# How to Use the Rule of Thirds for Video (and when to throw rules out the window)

Today, we're going to look at one of the most fundamental composition tools in photography and film, the rule of thirds.
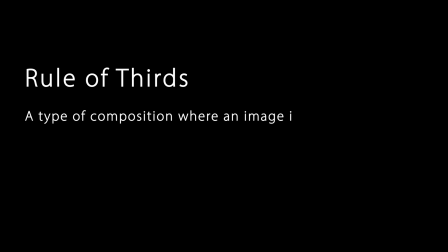(0:07)
The rule of thirds is a type of composition where an image is divided evenly into thirds, both horizontally and vertically,
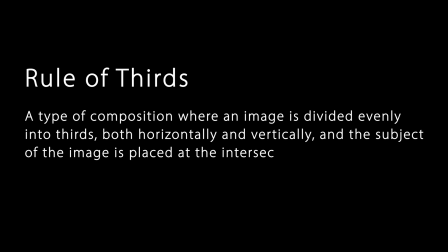(0:14)
and the subject of the image is placed at the intersection of those lines or along one of the lines itself. Some filmmakers and videographers love the rule of thirds, others are not so keen. And you know what? Neither of those views are right or wrong because there's no right or wrong way to do art. However, learning these kinds of rules or guidelines or visual tools will give you a really good foundation to build your skills as a videographer so you know why some shots look visually appealing while others do not. Using the rule of thirds is a really easy way to step up your filming, and then once you understand it, once you have some experience with it, you can shoot however you like. Am I gonna get kicked out for saying that? In this video, I'm going to show you how to use the rule of thirds effectively and also some instances where you can chuck it out the window completely. And then using a promo video that I made a little while back, I'll walk you through where I used the rule of thirds in my shots in the context of a whole video. Then you'll have more of an understanding of how this principle can help to marry all of your shots together to create a visually appealing sequence. So, as we learned in the intro, the rule of thirds is where an image is divided evenly into thirds, both horizontally and vertically,
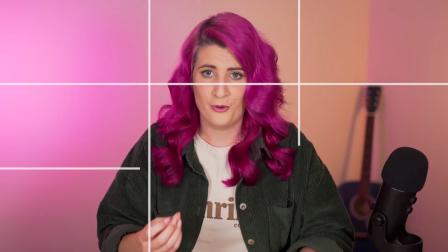(1:44)
and the subject of the image is placed at the intersection of those lines or along one of the lines itself.
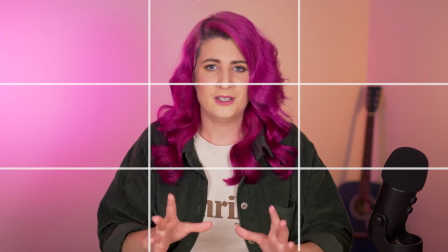(1:51)
I want to take this one step further and look at it in terms of not just the lines and cross sections,
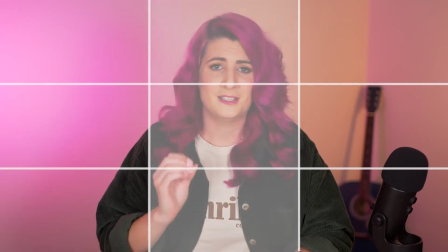(1:58)
but as 6 different zones. As you're framing your shot, ask the question, where is the main focus or action taking place? If you're already sitting there going, but Rachel, the shot you have right now isn't following the rule of thirds, well, this is one of those instances that the rule of thirds is not law.
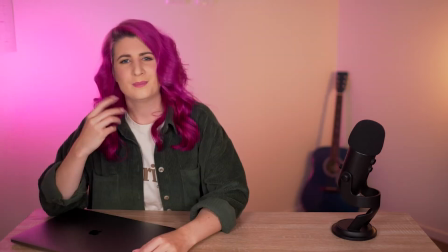(2:20)
And there's no reason we can't film the shot like this, but unless you're going to put a graphic or focal element here,
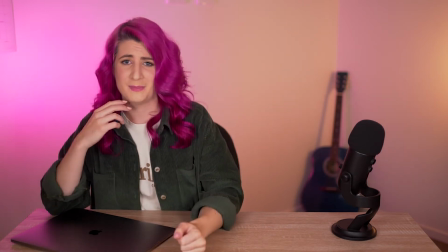(2:28)
it feels like a lot of awkward, empty space when I am the main focus of this shot.
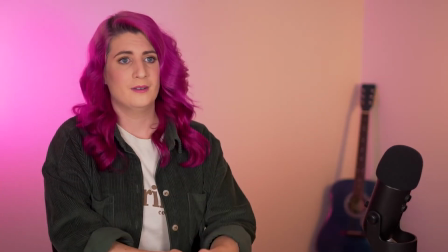(2:34)
But if this was an interview and I was looking off camera, then this is a lot more comfortable framing than this,
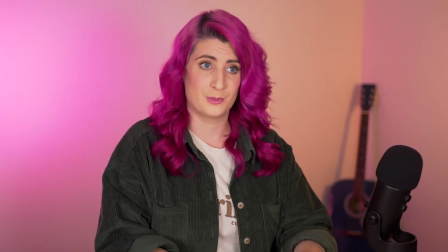(2:41)
and it is way more comfortable than framing like this. This is known as looking or leading room, simply because this is the direction your subject is looking in your frame.
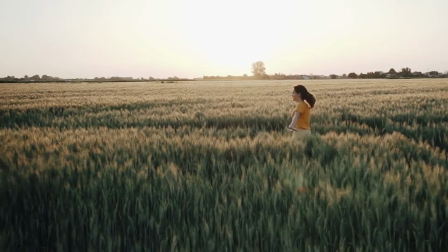(2:54)
And this is also a very important part of composition. Wherever your subject is looking, that is where your viewer's eye will be led. Your subject needs room to travel through the frame, guiding the viewer's eye naturally across the image.
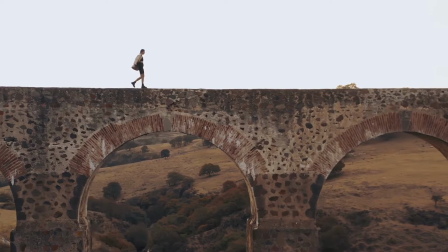(3:10)
Correct looking room helps the image to feel open. But if the subject were to be placed here, the eye is drawn right out of the shot.
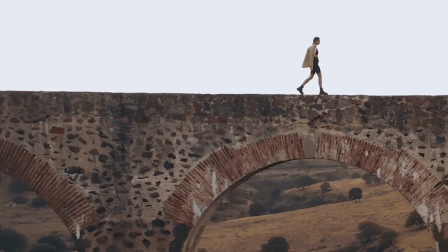(3:19)
The image can feel unbalanced and closed, and it gives an entirely different message to the viewer. In dialogue scenes, this is called short-sighting.
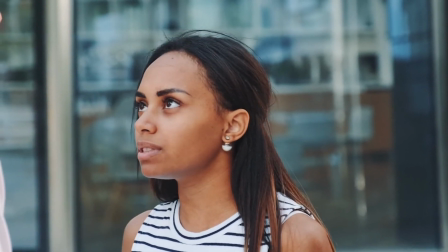(3:28)
This technique is used to make the viewer feel uneasy, boxed in, and it works to build tension.
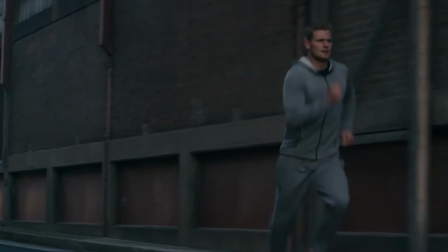(3:35)
The reason we feel this way is because we can't visually see what lies ahead of the character.
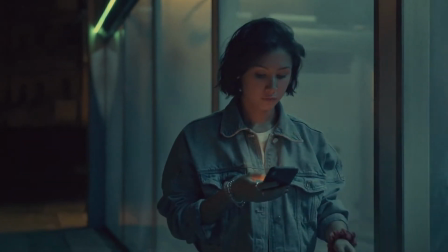(3:41)
It could be a trap, it could be a wall. Our brain goes searching for answers and draws conclusions of all kinds to fill in the unknown. I think this is also a really good place to address headroom. You want to place your subject's head a comfortable distance from the top of the frame. Not so close that it's being cut off, but definitely not too far away either.
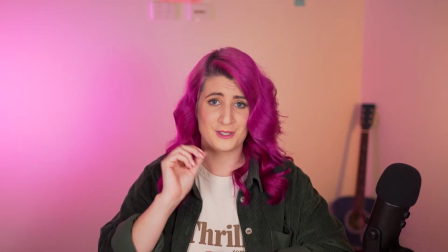(4:05)
If you are framing your shots like this, please stop. Stop now. This can be a time that the rule of thirds comes into play. If you're filming a piece of camera or an interview, you could put your subject's eyes on the top horizontal line, but it doesn't always work depending on how close the framing is.
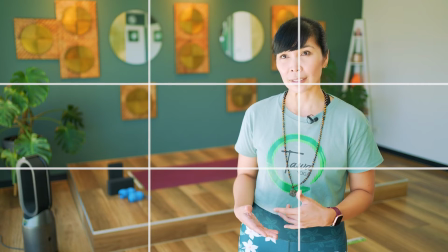(4:25)
Like this shot in the video that I'll show you at the end, if I were to place my subject's eyes on the rule of thirds line,
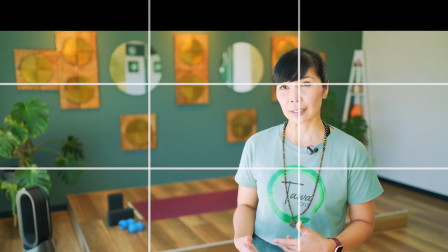(4:32)
they would have way too much headroom, and the shot would feel uncomfortable and just look like it's framed incorrectly. However, this changes when I punch in from a mid shot to a medium close-up.
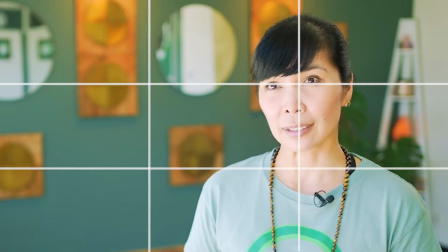(4:44)
With this framing, our rule of thirds principle works perfectly. Now that I've unloaded all of that information on you, let's look at some quick examples. In this shot,
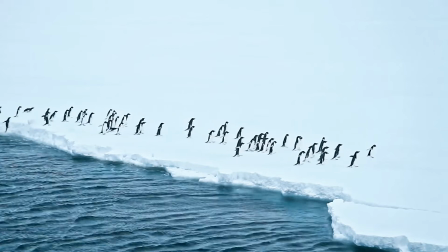(4:54)
the penguins are jumping out of the water on the left and leading our eye across the image.
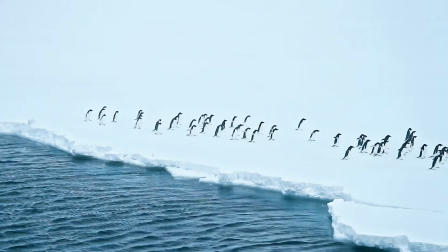(4:59)
The horizon, if you will, is diagonal, but the water and the ice are still split in a 2 to 1/3 ratio.
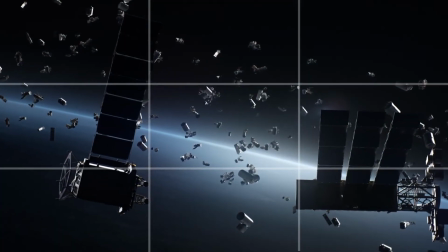(5:08)
The two major pieces of debris are floating along these two vertical lines and meet at this cross section.
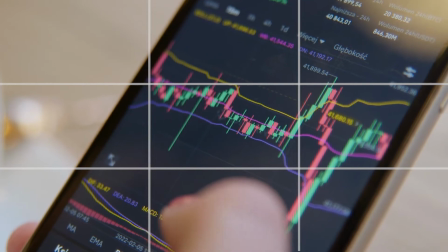(5:15)
This shot is centered, however, the focal point is on the right-hand vertical line,
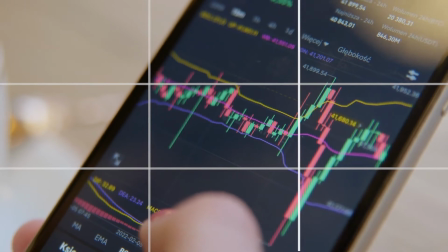(5:20)
making that the first thing you look at before your eye travels across the rest of the screen.
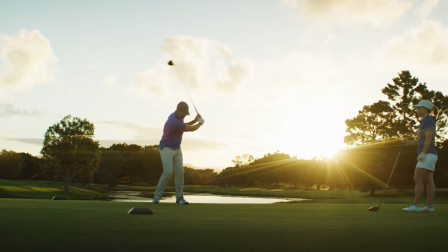(5:25)
This shot uses short-sighting, or reverse looking room,
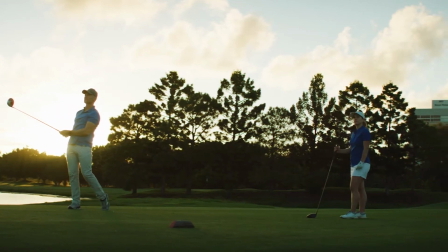(5:29)
but it still works because it's balanced out by having the second person in the frame and making use of these lines.
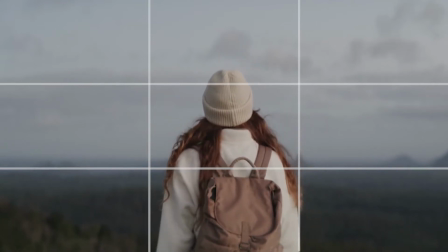(5:36)
While this shot uses center framing as the girl is the main focus, the horizon is still placed on the lower third.
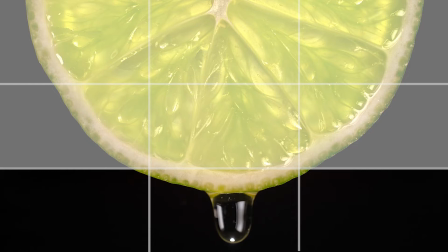(5:44)
This shot draws your eye from the upper zones down to the lower third as the droplet is about to fall. As you can see, the rule of thirds can be used from extreme wide to really close-up shots. So, when can you break the rule of thirds? Number 1. A great time to break the rule of thirds is for symmetry.
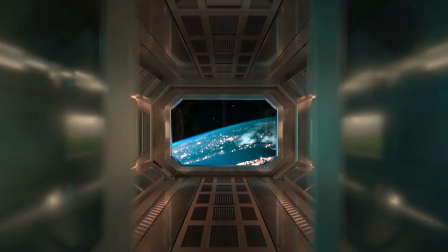(6:10)
Symmetry is very pleasing to the eye because everything is balanced and there is a very obvious focal point in your shot.
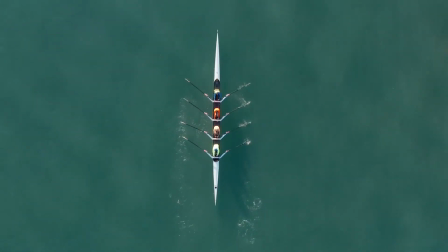(6:19)
Symmetry can help to frame your subject, making them the obvious focal point,
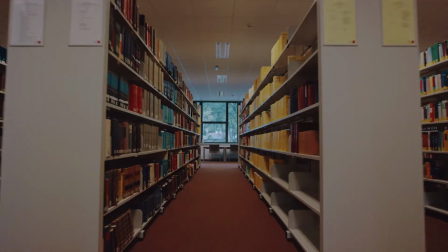(6:23)
and you can use symmetrical frames to make a setting that might be quite bland into a beautiful,
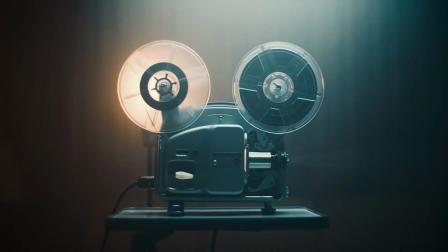(6:31)
minimalistic masterpiece. Okay, maybe I'm being a bit overdramatic now, but if you can't tell, I just love symmetry.
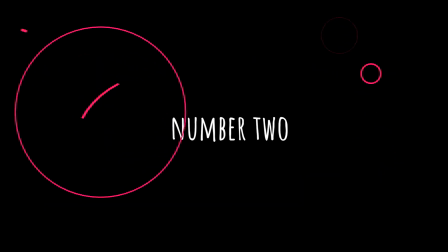(6:42)
Number 2, reflections. Ordinarily, I would say avoid centered horizons at all costs. But there is one exception, and that is reflections.
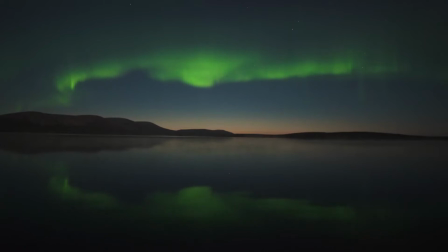(6:57)
If you have a shot like this, a centered horizon makes it beautifully balanced.
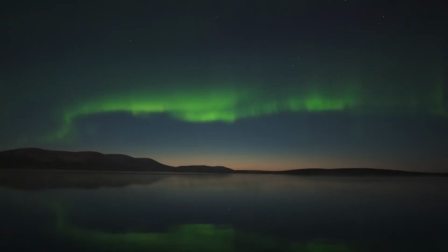(7:03)
And if you were to frame it like this, of course, that is fine, but you would be robbing your viewer of this incredibly satisfying image. Should I just rename this video to things that are satisfying? Because that seems to be where it's going. And number 3, you could also break the rule of thirds if you're filming something really stylized like this.
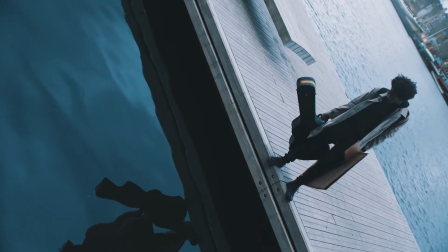(7:26)
This is called a Dutch angle, also known as a Dutch tilt, canted angle, or oblique angle.
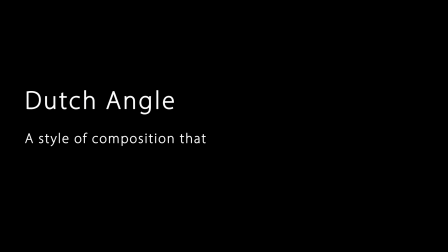(7:33)
It's defined as a style of composition that has a noticeable tilt on the camera's x-axis. And a fun piece of trivia, it was first used by German expressionist filmmakers in the 1920s. So it's not actually Dutch at all, but it most likely adopted that name as a mistranslation of Deutsch angle, literally meaning German angle. So there you go. Dutch angles are used to create an unsettling feeling that something isn't quite right, and it builds tension and unease.
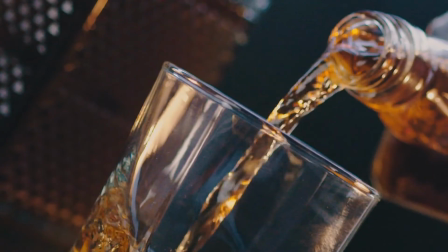(8:06)
At another time, we can do a whole video on Dutch angles, so if that is something that interests you, go ahead and let me know in the comments.